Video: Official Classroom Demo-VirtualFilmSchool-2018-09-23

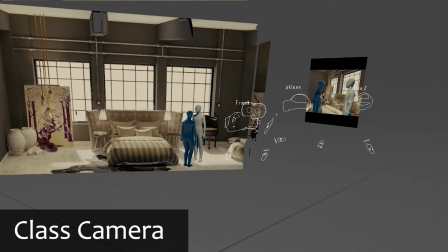okay very nicely done we've got now a set we've got actors uh how do we light those actors
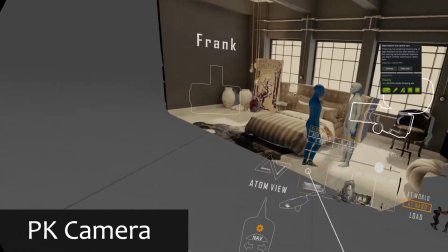i would assume sort of lighting so let's place a lighting source in there for these gentlemen
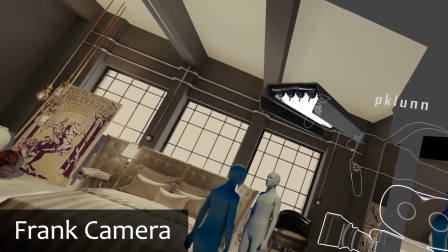where's a good place to put that uh so overhead is going to produce shadows
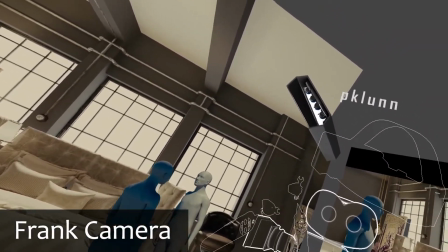that come down from their nose but now you're talking exactly very nice
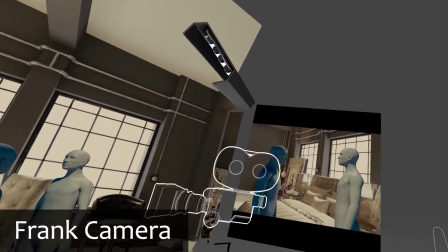okay so see how there's no shadows coming down from their nose yeah very
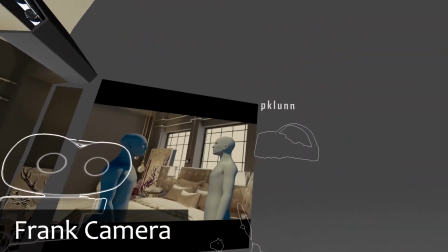nicely done okay great um we also have uh in our equipment package
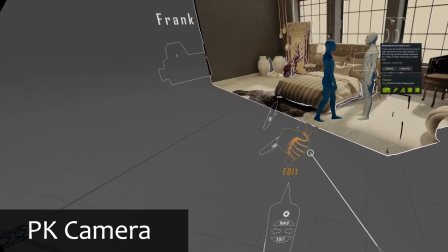a china ball uh let me see if one of you guys can grab a china ball who's going to be first
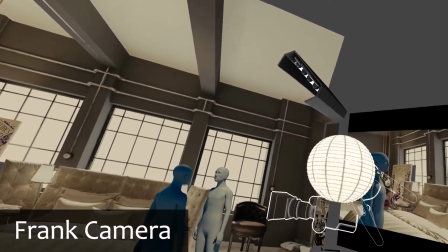there you go damn that's quick okay all right so let's take that china ball now
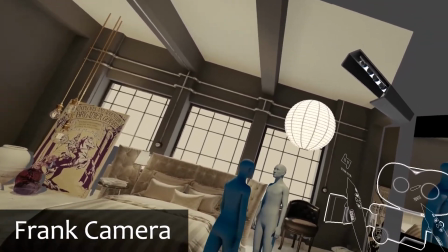the china ball is a soft light and you want to move it behind the actors so
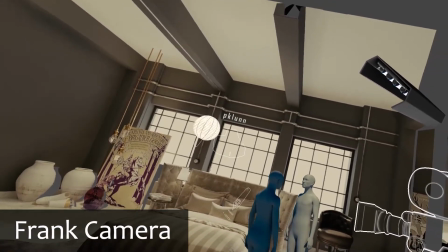to give them a little bit of a halo
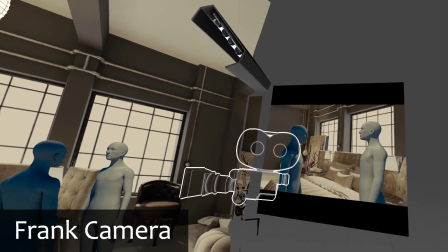okay very nicely done uh let's take a little break and we'll come
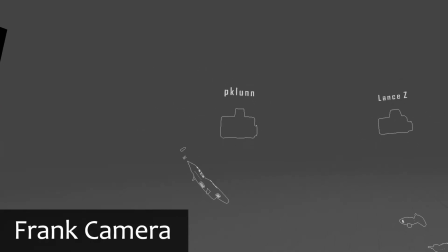back and we'll learn how to use a dolly shot okay fantastic all right thank you